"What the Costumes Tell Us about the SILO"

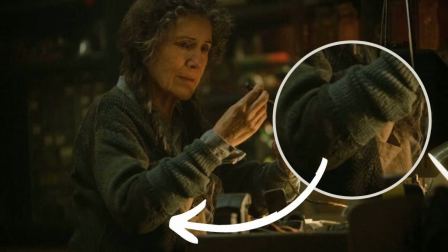[8:19]
Remnants might be turned into soft furnishings like pillow shams or quilts.
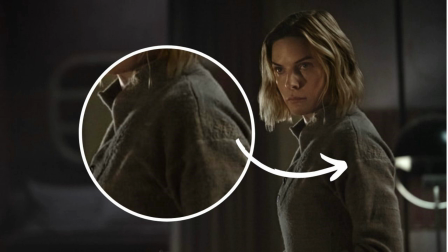[8:23]
In this closed-loop society, there seem to be 3 levels of dressing, like the Titanic's 3 classes.
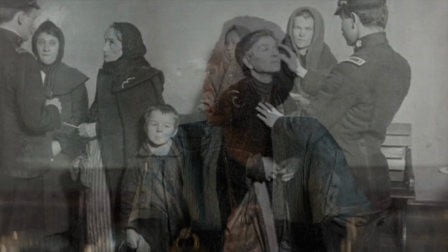[8:31]
Notable up-tops, like Judge Meadows and Mayor Johns, appear to be wearing newer clothing,
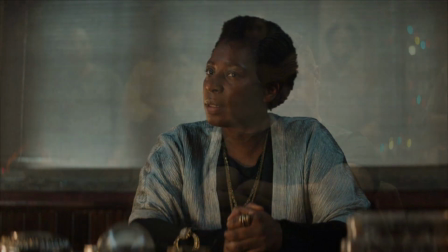[8:36]
while the Down Deep and Mechanical have outfits that are almost military-inspired,
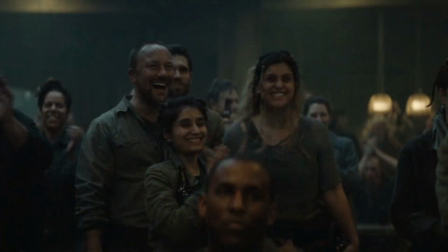[8:41]
like coveralls, cargo pants, and work shirts with epaulettes like those of the Sheriff's Department. The Raiders' tactical uniforms and gear starkly contrast with the warm-toned attire worn by the citizens.
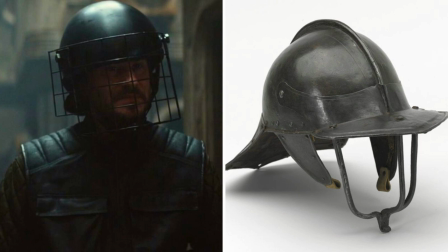[8:55]
Their helmets look similar to the lobster tail pot helms, like this example from the 17th century. Sims in particular stands out with his choice of leather jacket.
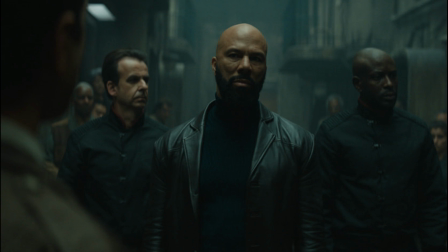[9:06]
Another tie to the mid-century modern aesthetic is evident in the nurse and doctor's costumes.
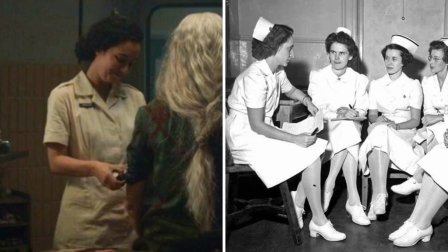[9:12]
The nurse wears a typical 1950s-style nurse uniform, while the doctor's uniform, the one who removes Allison's implant,
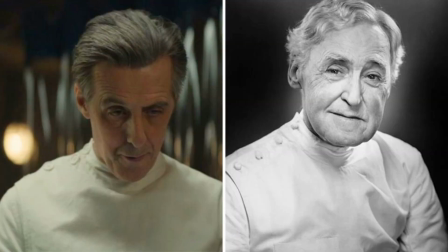[9:19]
has an old-fashioned buttoned-up style, reminiscent of dentists or mad scientists.
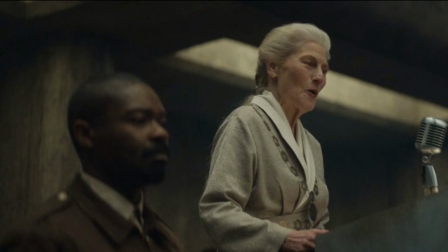[9:26]
Well, it looks like the costume team custom-made costumes for the show, and I'm pretty sure that that's the case for many of the outfits.
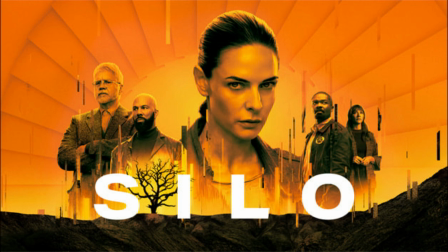[9:33]
I found some vintage and contemporary pieces online that were purchased for the show.
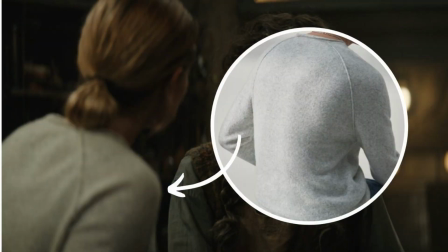[9:38]
So Jules, for instance, wears 2 vintage tops, a heather gray Damsville sweater, and a vintage DSCP Garrison Collection sweater.
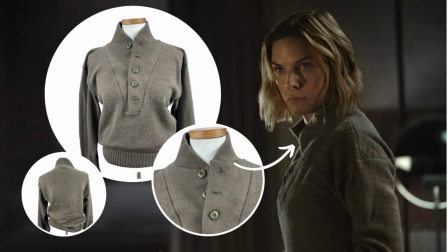[9:47]
Interestingly, Jules' character prefers masculine-style dressing.
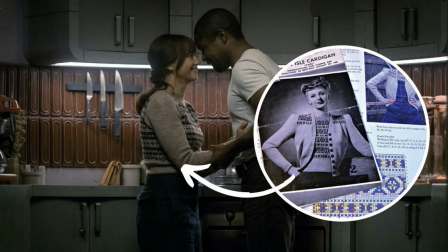[9:53]
Allison's Fair Isle sweater appears to be a creation from this 1950s vintage pattern,
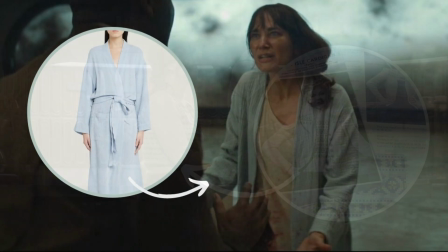[9:58]
while her pale blue robe is a more contemporary piece from Pour les Femmes.
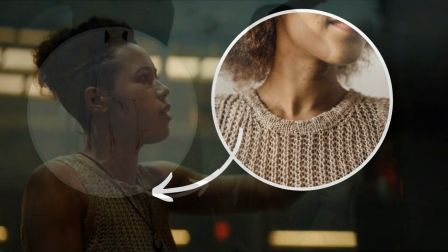[10:02]
And then I also found vintage pieces for Shirley, Sandy, and Martha.
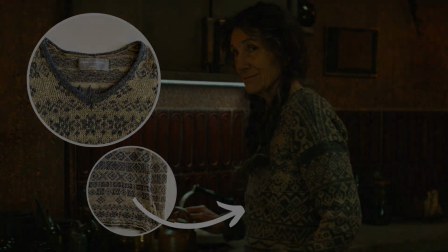[10:08]
Symbolism runs throughout the show, with Jules discovering a Nautilus relic from the past.
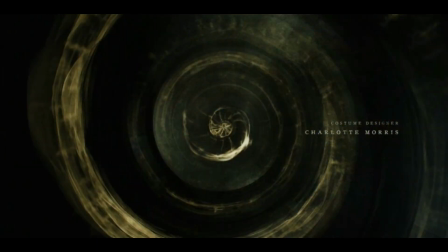[10:13]
The captivating spiral resembling the Fibonacci sequence appears in the opening credits alongside the staircase and DNA,
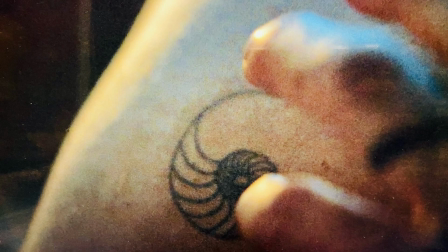[10:21]
and even adorns George's shoulder as a tattoo.
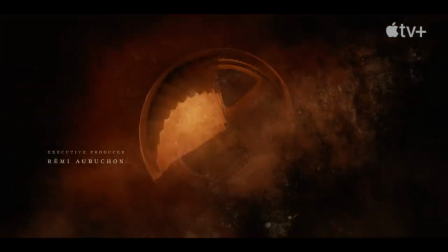[10:25]
Antibody, who were the Emmy Award-winning team behind the main titles, said in an interview with Stash Media, they said, "We thought about the echoes between the spine through the society and the literal spines of the inhabitants, the DNA of the staircase spiraling upwards and the DNA of the people it connects, the spiral of the stairs and the spiral of the Nautilus, an important symbol in the show."
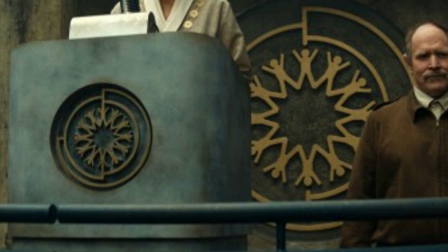[10:49]
Stash Media adds, "Ultimately, the sequence is about capturing the cycle of life from trees to apples to the legacy of the citizens." In my other videos, I often discuss medieval sigils, but in this case, the silo itself possesses its own unique emblem.
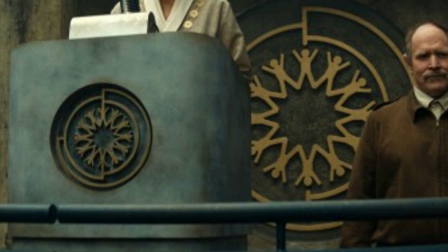[11:05]
It takes the form of an abstract circle, resembling a top-down view of the silo,
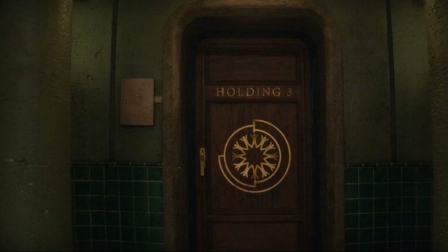[11:10]
surrounded by 12 citizens holding hands in a circular formation. This imagery may reflect the belief expressed by Bernard.
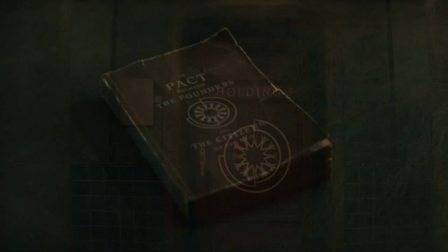[11:17]
The needs of the many require the sacrifices of the few.
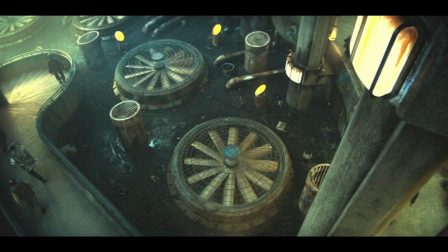[11:21]
Notably, the ventilation fans at the bottom of the silo feature 12 blades, further reinforcing the sigil.
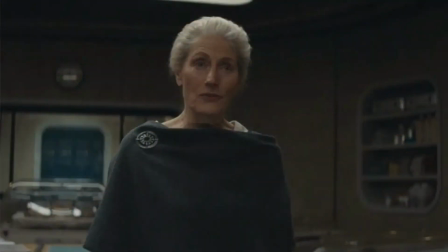[11:28]
The symbol can be seen on banners, doors, the packed handbook, and even on the podium and wall during Mayor John's address on Freedom Day. The silo sigil extends to the realm of jewelry as well.
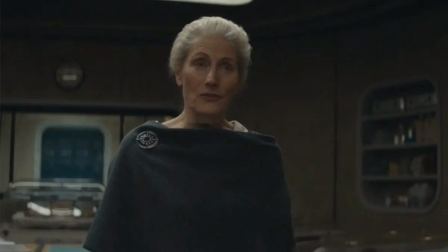[11:42]
Mayor Johns and Bernard wear pins or brooches bearing the emblem, while Judge Meadows adorns a pendant with the insignia.
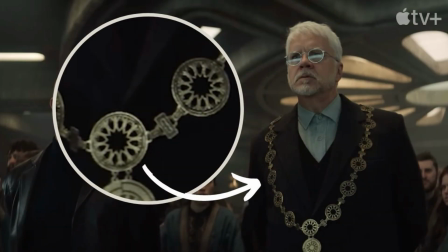[11:50]
A notable sighting of the sigil is on the chain of office worn by Mayor Johns and Bernard during the exile sentencing.
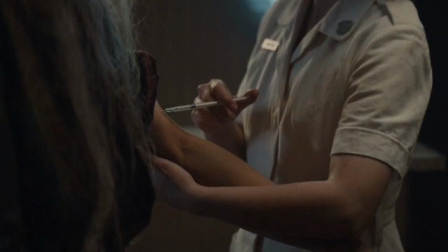[11:57]
Furthermore, it appears on the sleeves of the deputies in the Sheriff's Department,
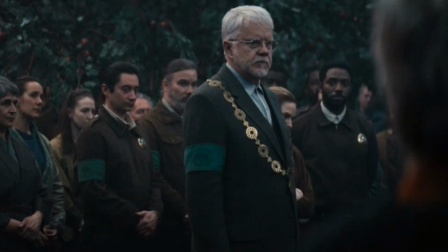[12:02]
on the lapels of the nurses' and doctors' uniforms, and on the embroidered pouch of the cleaning suits used to hold the wool pads.
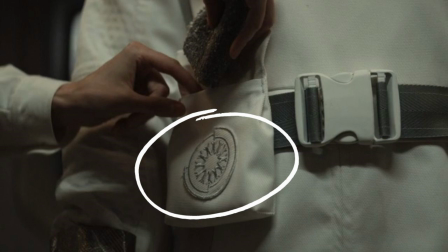[12:10]
Due to the show's deliberate dark lighting and color grading, some details were challenging to discern.
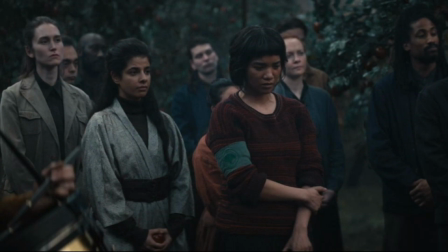[12:15]
However, during the funeral scene of Mayor Johns and Deputy Marnes, I noticed teal-green armbands worn by key individuals.